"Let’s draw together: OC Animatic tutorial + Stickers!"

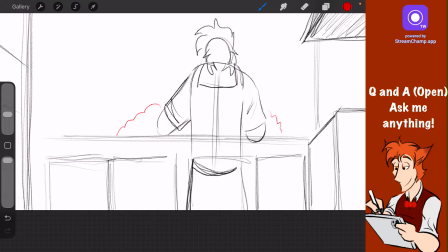I'm also going to do my bubbles in red.
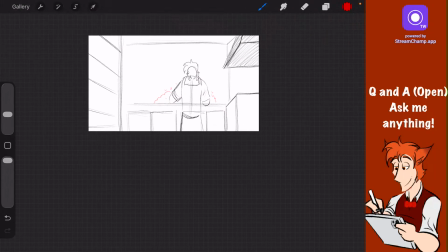I asked him to wash the dishes. I don't know why he chose red soap. Okay, time to begin the animation.
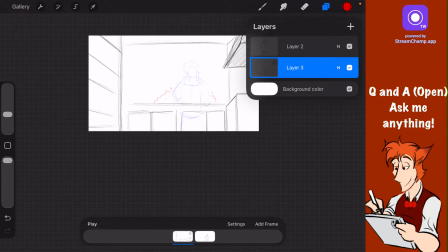I might animate the bubbles, but for now we're just going to animate clay.
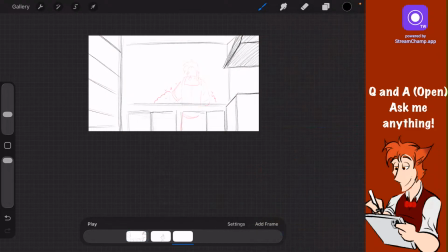So this is background and begin clay.
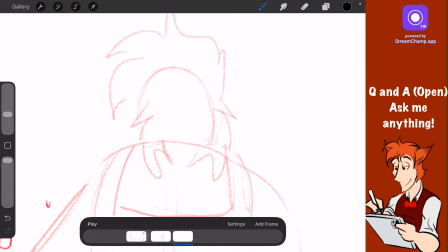Now we got to bring back subtlety.
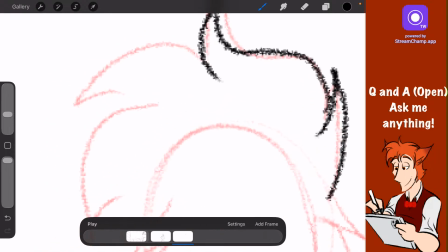We use those large frames for fast movement, but now clay's not going to be moving as much.
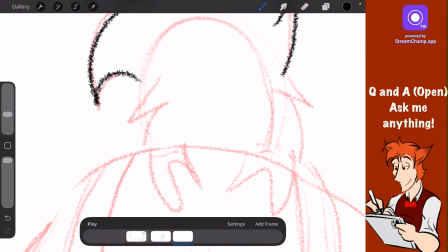And what he does move is going to depend more on his emotion than an action.
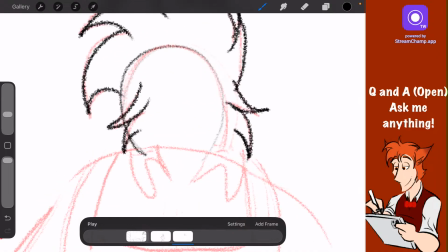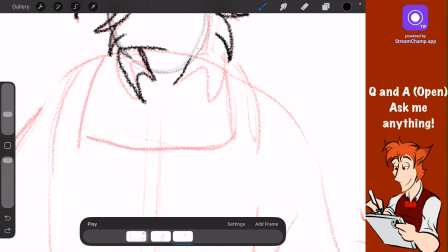So while I'm drawing this, let's set the stage of the emotion. Clay is tired of his day in and day out life.
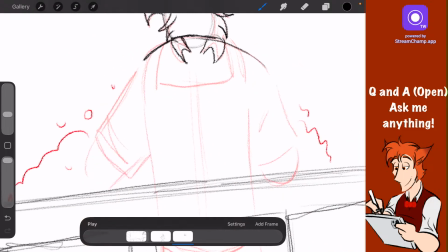And as a result, that is going to reflect on how much effort he puts into something.
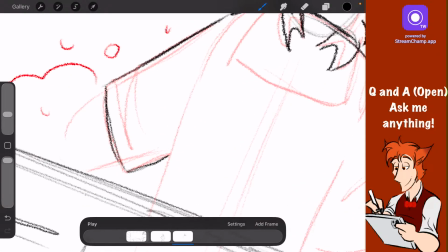Like, say, this job. In the story, he promised his brother that he would try his best.
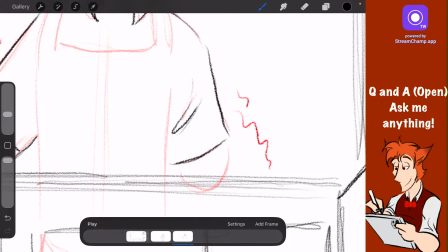But as days go on and opportunities fly by, he's getting more and more tired and more frustrated.
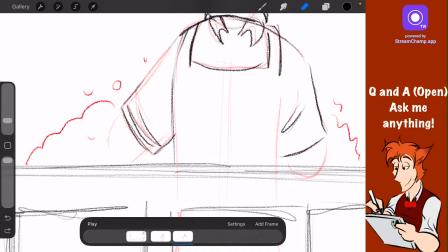So, I would imagine when you're washing the dishes, I'd imagine if you're upset, you're being more rough than you would normally be with the delicate plates and cups.
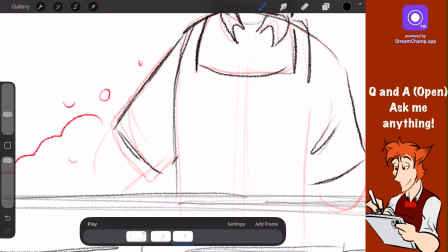So we're going to start adding that slowly by moving his arm.
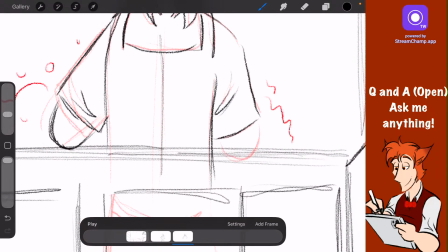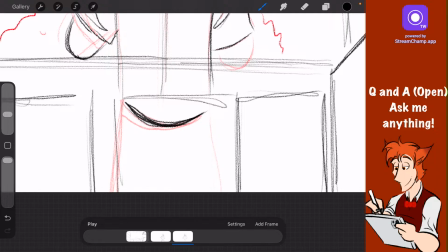We also don't want the emotion to be too exaggerated either, in this case.
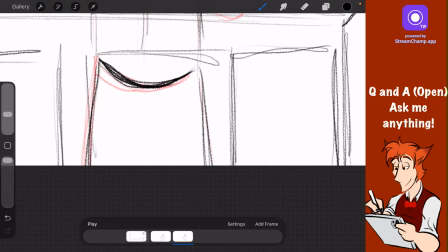Some emotions, like anger or fear, can be exaggerated very heavily in animation.
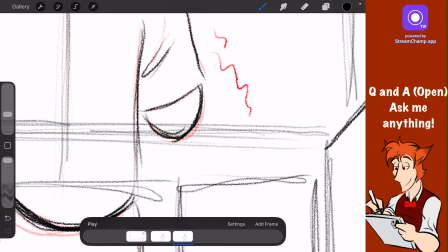But for the image I'm trying to capture with clay, it needs to be small,
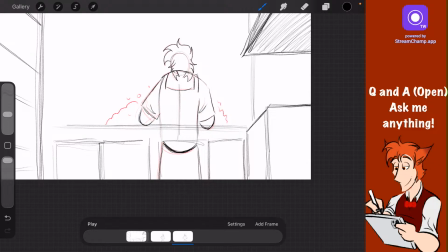where you can actually feel him moving. You can feel that he's angry.
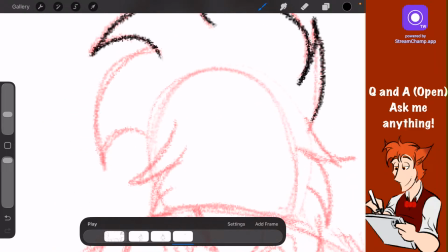A lot of this comes back to just general art advice, like how to draw a character mad, how to draw a character sad,
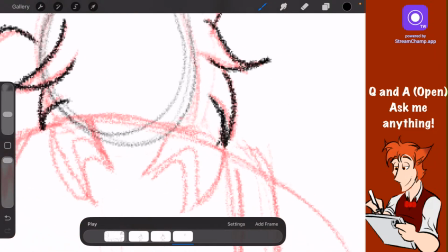except now you're putting it in an animation for all to see instead of just the expression alone.
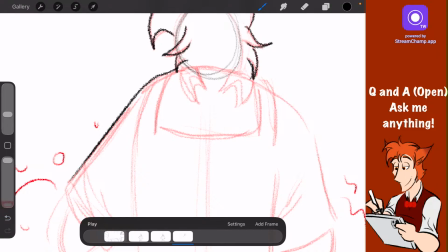Like, I'm gonna start raising his shoulders now, because when we're mad we tend to tense up a bit.
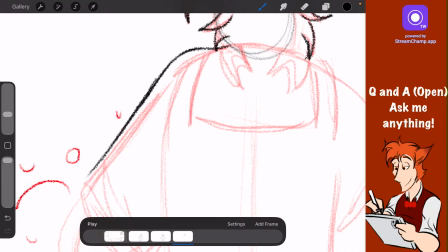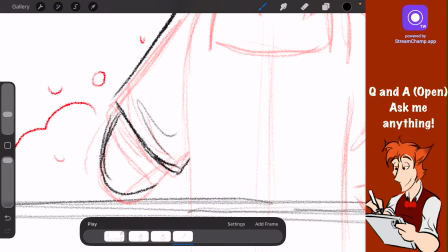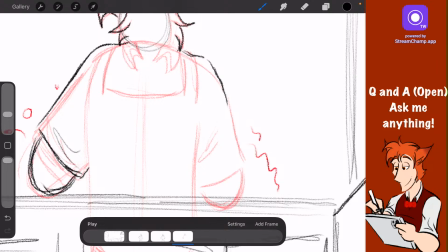Gonna raise this one too. Not by much though.
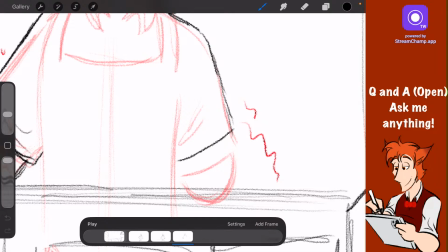But if I was to just raise his shoulders in one swift movement,
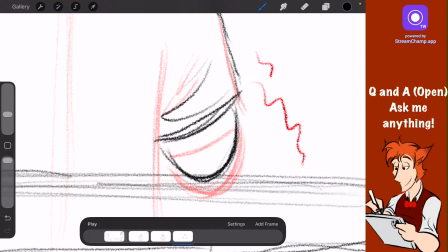while it would look kind of tense, it would also wouldn't look as clean.
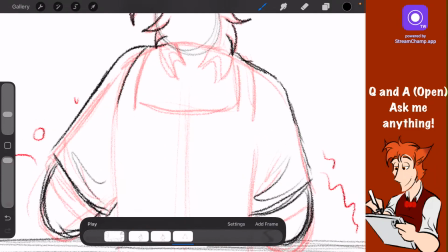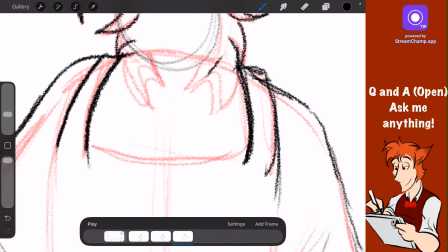But the same expression would be different if I wanted him to be startled with his back turned. It would be a sharp motion then.
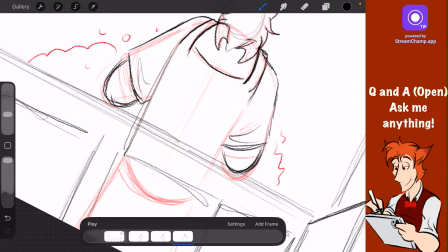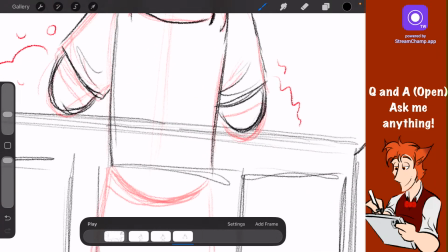Honestly, when I was younger, I just figured animation was moving a character from here to there.
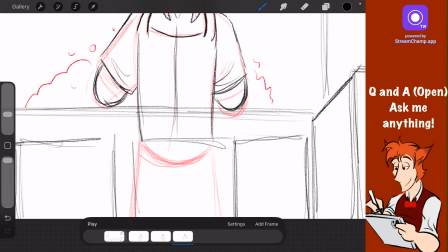It wasn't until I got older that when I looked closer at it, I
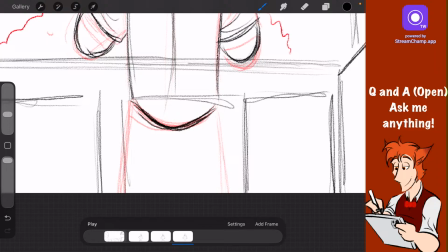realized that characters express so much in the small amount of time they're on screen.
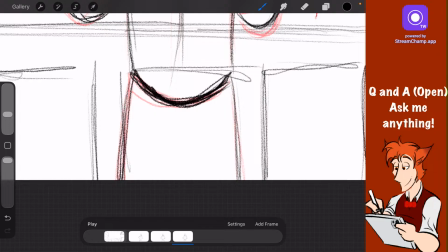A great example is that new indie show by Glitch, Digital Circus.